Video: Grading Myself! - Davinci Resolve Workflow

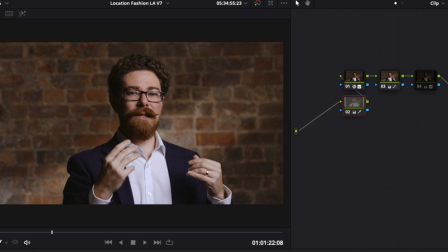So what I've done is a little bit of work just within the primary wheels just here,
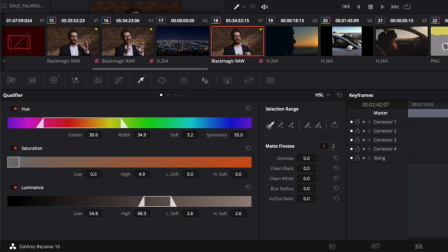and then I've used a qualifier, and if we go up to the highlight tool, we could see what I qualified out.
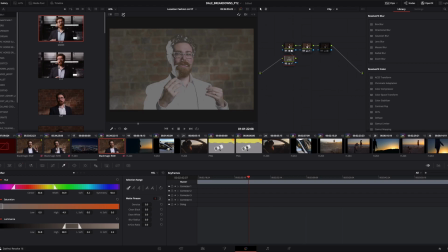So I'm just tweaking the skin tones and tweaking the reds in the brickwork with that particular adjustment.
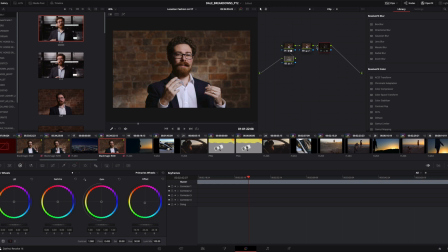And then on the final node just here, just bring that on board. We'll zoom in a little bit to the jacket and you'll see what that's doing.
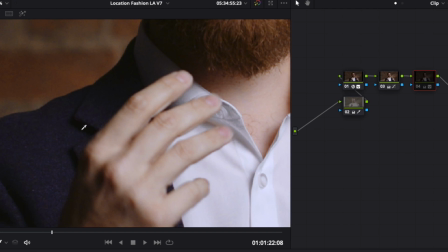I've got a little bit of purpleness with the other adjustments that I've been messing with. That's brought out some purple in the jacket.
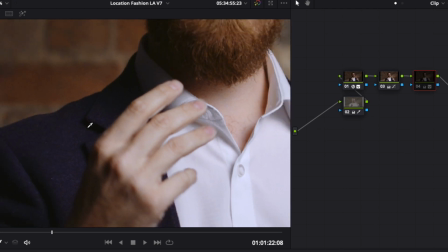It's not a purple jacket, it's a slightly blue jacket. So all I'm doing with that correction, if we put the highlight on, you'll be able to see that, is selecting the jacket.
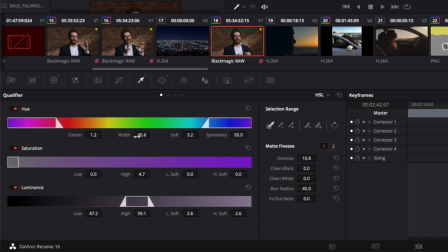I've used the qualifier tool again, and that's just selecting basically everything in that,
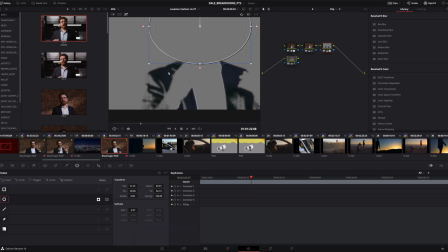but I have gone the additional step and put this power window on. Now, the reason the power window is on there, because if we do that, see that we're actually catching a little bit of stuff around my face, and I don't want anything weird to happen around the face when I'm doing that.
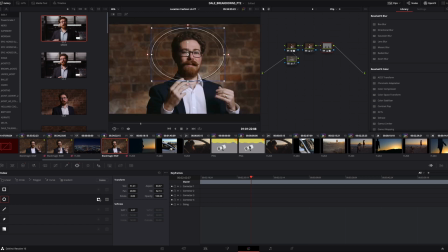So I've just put a power window onto that, inverted the selection so it's protecting the face, essentially, at that point. And that gives me my final look.
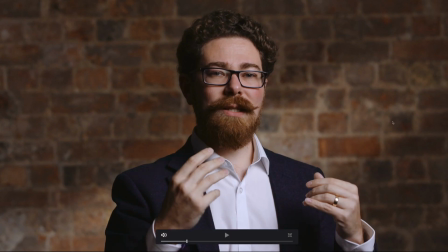So just taking that on and off, you can see a bit of purple look on the jacket beforehand. Take that down, takes it back to the bluey kind of grey that I want. Gives a bit of separation, cleans it all up a bit, which is nice. If I move to the previous node, take that off.
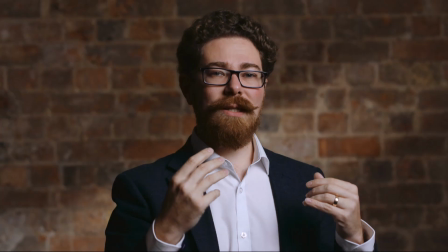You see that level adjustment kicking in there. I just wanted everything to be a little bit brighter, taking the whites up and just generally boosting the levels.
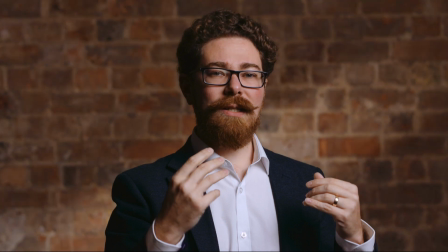And then obviously with this one, we're adjusting the red tone in the whole thing. So there, everything's really red, really orangey. Everything's just mashed together.
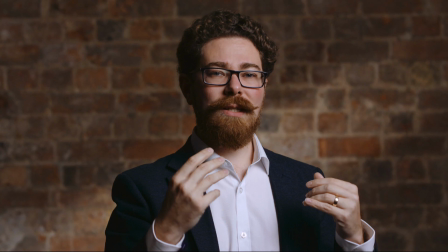Now with those three adjustments taken off, it isn't as clear or well-defined.
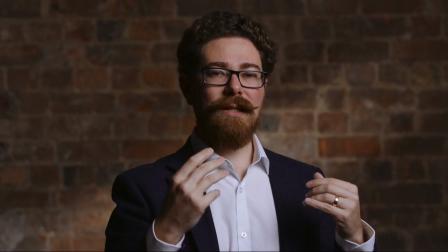And then with film convert, obviously that's just making the biggest change because that's what is going to be changing everything else.
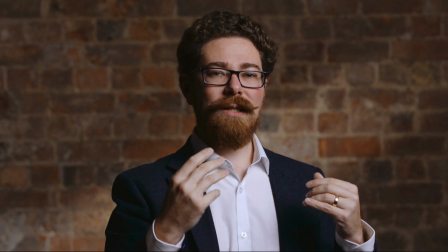So by adding all of those in, we're able to get a slightly honed look. Nothing crazy, I'm not tracking anything on or doing anything like that, but it just means that I'm no longer quite as muddy against the back wall,
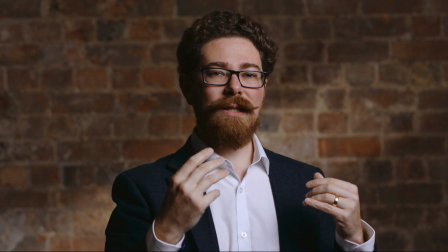and it pulls it together nicely, helps it look a little bit classier and cleaner. Now this is a fairly straightforward workflow for me.
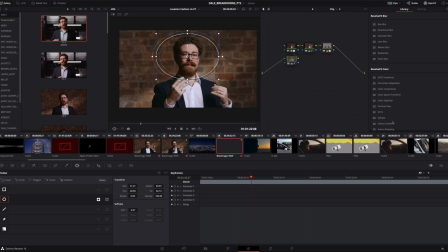There's quite a lot of things in there which you might have a little bit of trouble with if it's your first time delving into this, so obviously take your time, get used to it. The remote grade workflow is really cool and it helps to unify everything when you're trying to do a grade on a long piece like this that's about 15-16 minutes long.
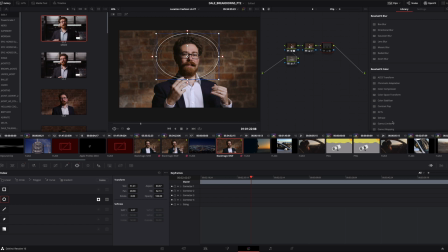And then being able to just do those extra little touches, especially like the jacket just here, that for me is the one which is probably the smallest adjustment. It's the one that most people won't notice at all because it's not the face and it's not a general adjustment to the whole image, but it does help to pull it all together and give everything a tighter,
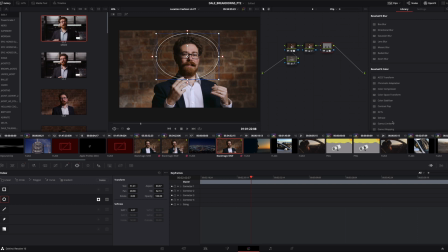crisper look, which is what we want. I want to look crisp. So that has been my talking head workflow. I hope it was useful.